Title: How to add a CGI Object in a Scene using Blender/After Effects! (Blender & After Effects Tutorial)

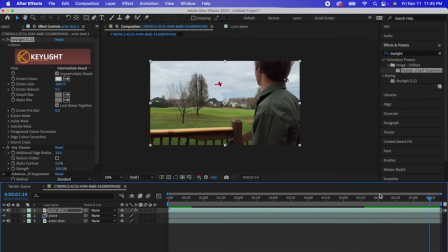743s
Pretty good. All right, so that's pretty good. That works.
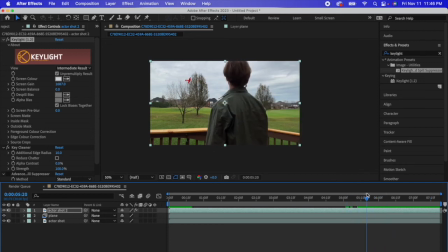749s
I actually like that. All right, that's good.
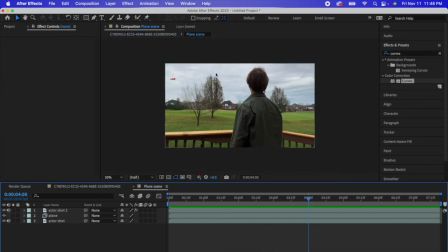753s
Okay, now what you're gonna want to go do is you're gonna want to get a photo of a cloud with a black background. Just trust me. Okay, what we're gonna do is we're gonna put a cloud up here to make it look like the plane is coming out of a cloud instead of just kind of emerging. It kind of puts it in the scene more. And you don't have to get some fancy cloud photo, high quality, whatever.
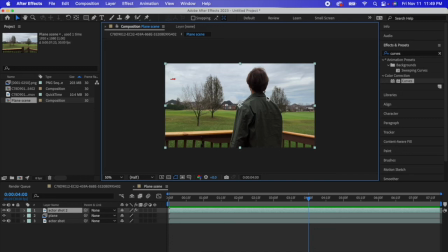773s
Just pull one off of Google. I'm going to be honest, okay? All right, now that you got your cloud photo, you're going to drag it onto your scene and kind of scale it to how you want it.
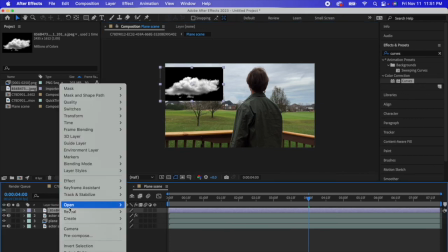783s
Now, what you're going to get rid of this black background is you're going to want to click on it. You're going to want to go to blending mode and press screen.
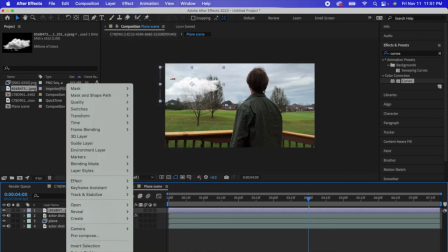790s
There you go. Now I'm going to rename this, by the way, to cloud. Okay.
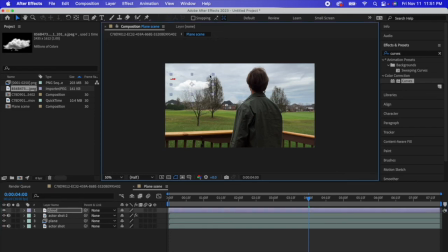796s
Now I'm going to scale and kind of reposition it. So I apply the curves effect because my cloud like this looked way too white and too bright for the scene. So what I did is I made it look a lot darker and a lot more just, it looks just looks more like it's part of the scene.
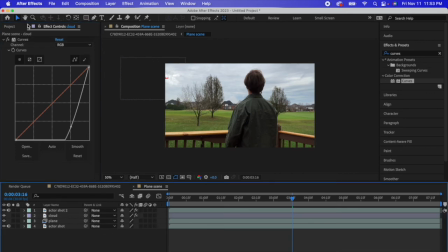812s
Now what I'm going to want to do, or you don't have to do this, but you could, it always works.
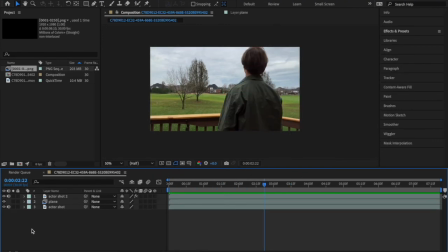818s
Next, what we need is some color grading. So you're going to get all of these and you're going to click on all of them.
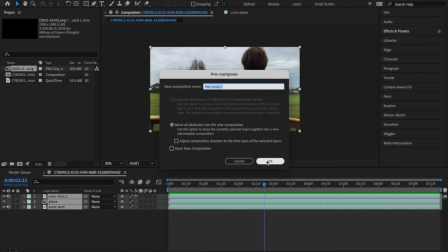824s
And you're going to press pre-compose, press plane scene.
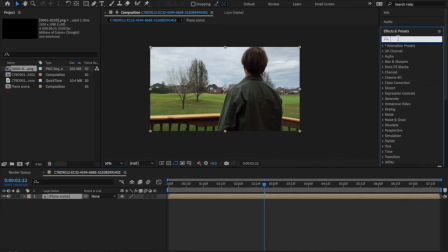832s
All right, effects and presets, types in curves. Now, drag and drop, okay.
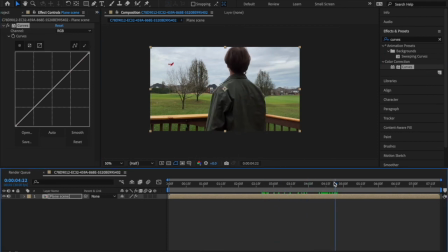838s
This curves is probably, you know, my favorite way to color correct stuff, so I'm gonna get this. Right, so when it comes to color grading, it really depends how your shot looks. So when I'm doing this, you can be doing yours, but they're gonna come out differently, of course, because how I need my shot to look will be quite different than yours.
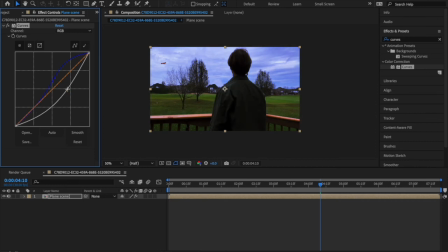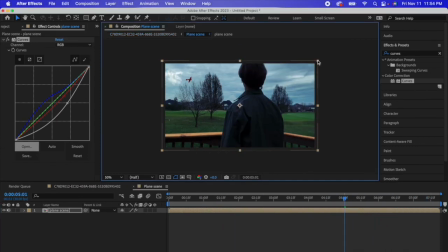871s
This is my color grade. This is what I got. Now, if you want to have some camera shake, expand the scene just a little bit. You're going to go to effects and presets and type in transform. Drag and drop, go to position. Click on it and click this option at the same time. It should open up this.
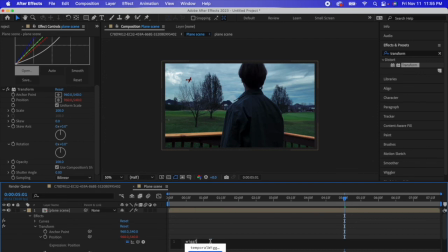889s
Go down to here, type in wiggle, open parentheses, 2, 4, closed And if I play this back, you've seen something shake a little bit.
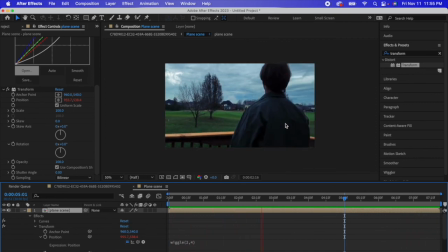903s
Adds everything together. It fits in all real nice. And there you go. That is the scene. But that's it, y'all. Thank you all so much for watching today's video. Hope you all liked it and I hope it helped. I do want to do some more CGI tutorials in the future. I'm really looking forward to those. But anyway, y'all, that is it. Thank you all so much for watching and I'll see you all in the next one.